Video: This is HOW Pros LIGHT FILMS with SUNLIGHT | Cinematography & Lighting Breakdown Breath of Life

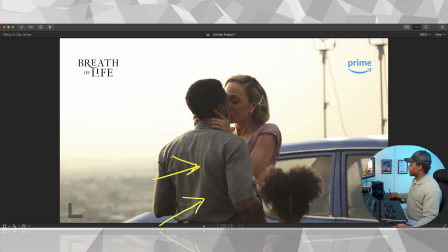You can see the sun right there coming from this side.
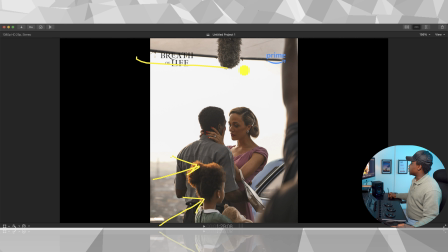Now you will wonder what is this thing. If you're new to filmmaking, you will wonder why they have this canopy in quotes right here. So this is something that was very well done on this film. The exterior scenes were soft, there was no harsh shadows.
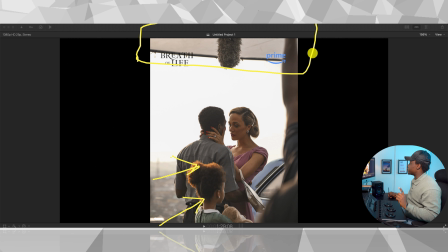They lit them softly, and this was done just because they have this, I'll call it a canopy, but it's basically they have different names, that diffusers, some people call it butterflies, but think of a canopy that you can,
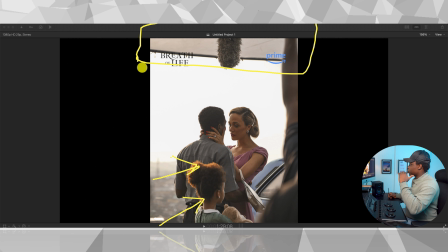or think of an umbrella, yes, a white umbrella that you can put up to cut off the sun, but not to cut it off totally. It's basically to soften the sun. So think about it. When you put your lights and you put like a white sheet of paper or a white cloth in front of it, the light passes through that and then it becomes softer.
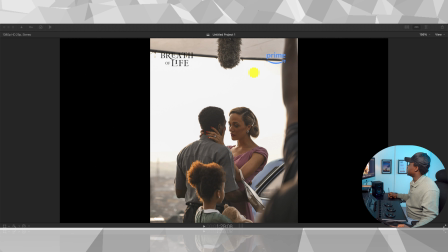Let's say this is the sun or your source of light. This is the light on the light stand. This looks like a person, but let me give it like something to make it look like a light. Yeah, that looks like a light now. So you put this, then you put a big white cloth in front of it, right?
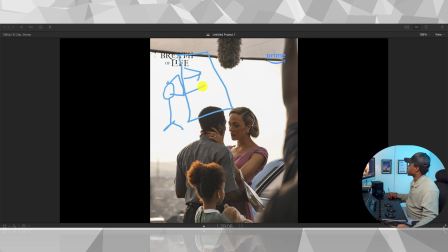Probably on a stand. The light shines through that, and the light that comes out becomes way softer. Because they were filming outside and the sun was obviously crazy on the day because the sun was very hot, they put this up there, not for the actors not to sweat, that's not the purpose,
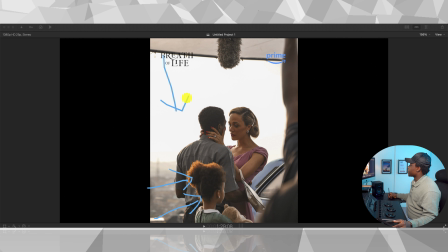but that helps the entire light that falls on them. It makes the light soft and you don't see any shadows.
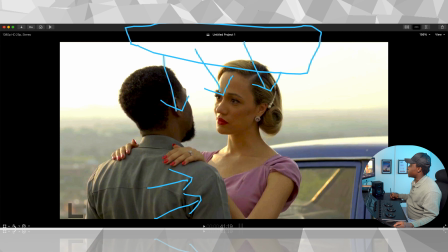If they remove this guy from the shot, what you will see underneath their faces here would have been shadows.
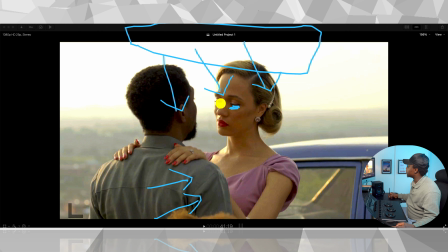Let me draw shadows here and see. You'd have seen shadows here. If they remove those things, you'd have seen a very nasty shadow under the neck. And that's it, guys. That's my cinematography and lighting breakdown on Breath of Life. This film is a masterclass in terms of storytelling, in terms of scripts, character development, a lot of other things like production design, but most importantly, cinematography and lighting. If you like this video, please share with somebody that might find it very helpful. Subscribe to my channel, and I'll see you in the next one. Bye.